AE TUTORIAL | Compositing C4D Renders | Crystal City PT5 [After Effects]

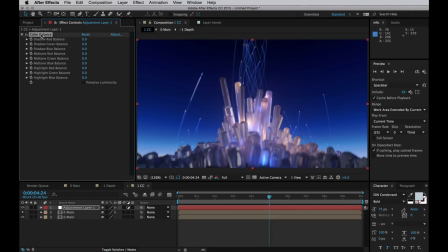Super simple effect that I'll just use to give it sort of a look in the colours. I want it slightly bluer in the shadows, let's bring that up and maybe a bit less green.
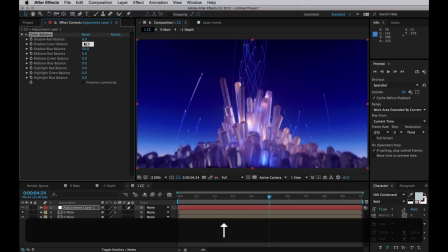I'm giving it sort of this purple look that's quite nice. And the highlights I want to bring out the warmth, so turn up the red and turn up the green a little bit there. For the mid turns I'll bring up the red as well and then bring up the blue. So we get that purple color in there as well
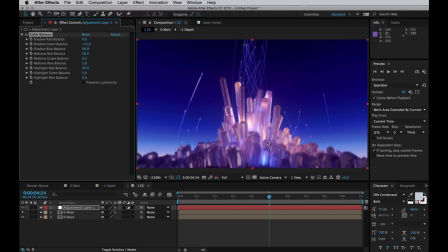So now we're left with this a kind of overall warm look with the sky still quite blue and these little particles are really quite red It's a nice contrast And keeping things tidy I'll name this color balance
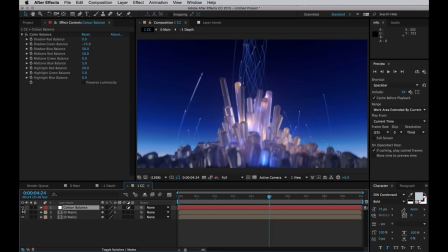We can just look at the difference between original and then the graded It's quite a big difference. I'll actually change that to just color so it doesn't change the lightness of it So let's recycle the Suggestment layer again, I'll duplicate it, set that one to normal,
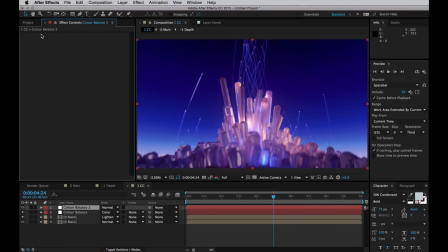and delete the color balance from it. Name the layer levels, because on here I'll apply some levels later. I think first I want a bit more color contrast, so I'll turn down the opacity first,
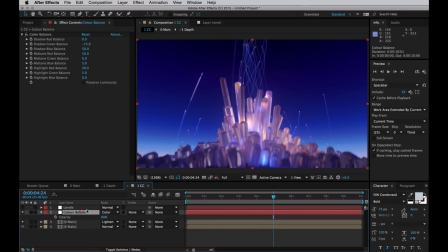and then I'll duplicate the layer, and set the transfer mode to normal for that one.
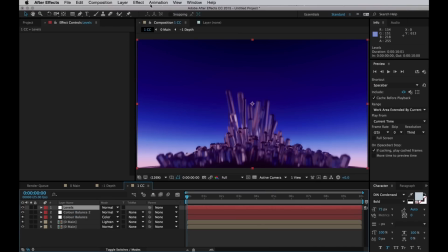So now we've got even more colour in there, let's apply our levels to our levels adjustment.
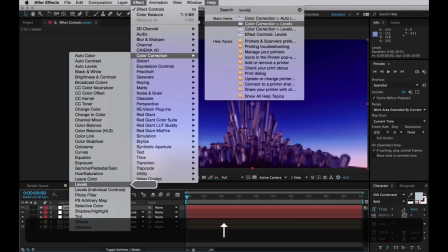It only makes sense doesn't it?
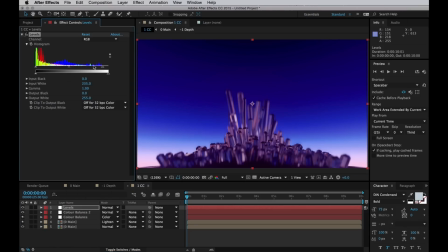With this I'm going to crush the whites quite hard and increase the contrast a bit, just tug on the gamma. When I've got this nice and contrasty I'll then turn down the opacity for the whole layer
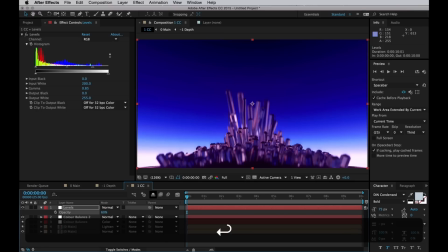just to make sure that we don't clip out any colors or expose anything.
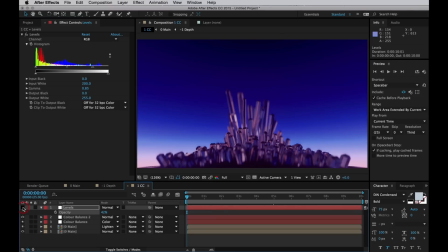So then we get this higher contrast look without blowing out the highlights and without crushing the shadows.
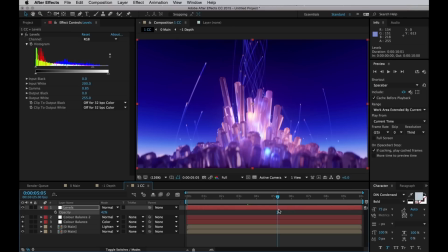Just something a bit balanced in between. And I think I look starting to be finished now. As a final step, let's add something I like to call Mornus. Shout out to my homie Flip for coining that term.
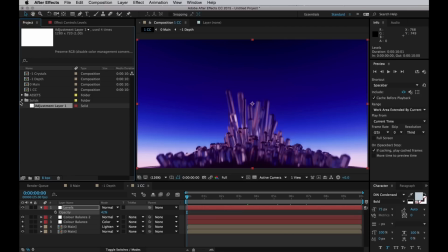Mornus is basically an extra layer on top which ruins the image and, as a consequence, makes it look better.
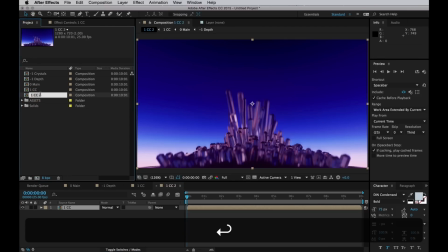So I'll drag the color correction into NewComp and name this one Mourness. For a first level of Mourness, I will first off recycle our adjustment layer again, turn that to an adjustment layer.
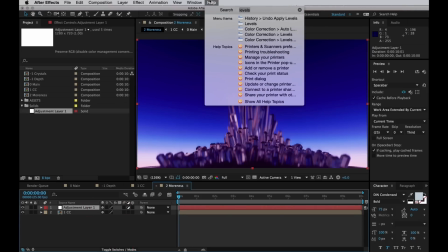On that I will use Looks from the Red Giant Color Suite, with which I will create chromatic aberration.
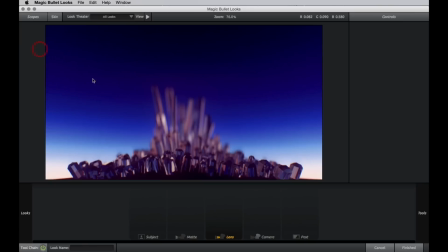And I'll jump in to edit those and hover to the right. Under a lens I'll grab the chromatic aberration effect and I'll basically only tweak the red, cyan,
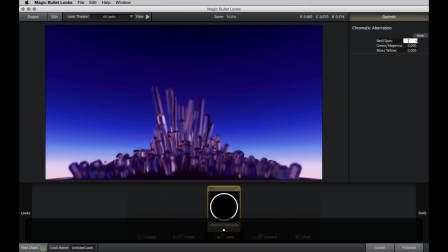blue, yellow channels to give that realistic spectral look. Set the red one to minus 0.5 and the blue one to plus 0.5. And I think that'll be enough for this project.
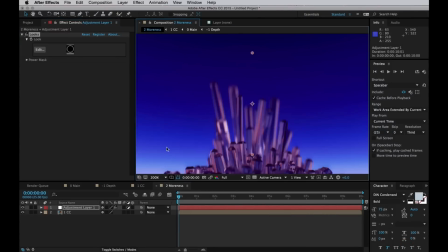Then I'll hit Finish, and as you can see, we get some nice chromatic aberration around these high contrast areas.
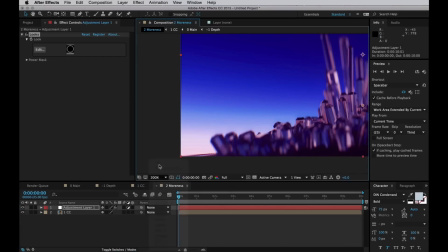Basically just adding color in the entire image, even if it was just black and white. This would breathe some color into it.
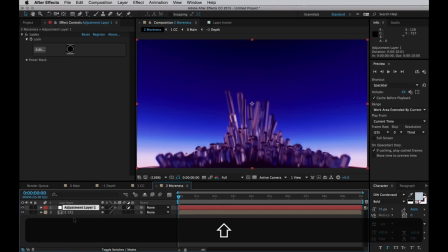Keeping things tidy, I'll name that ChromaBand. Again I'll reuse this adjustment layer, remove the looks, and instead I'll rename this one to Grain,
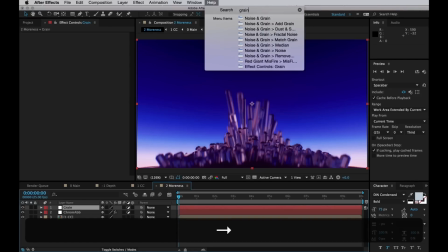for now I will add Grain to it, so I'll search for Grain, and use the Add Grain effect to,
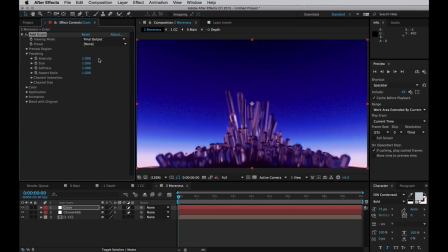surprise surprise, add Grain. Set that to final immediately, and then just go for a preset here.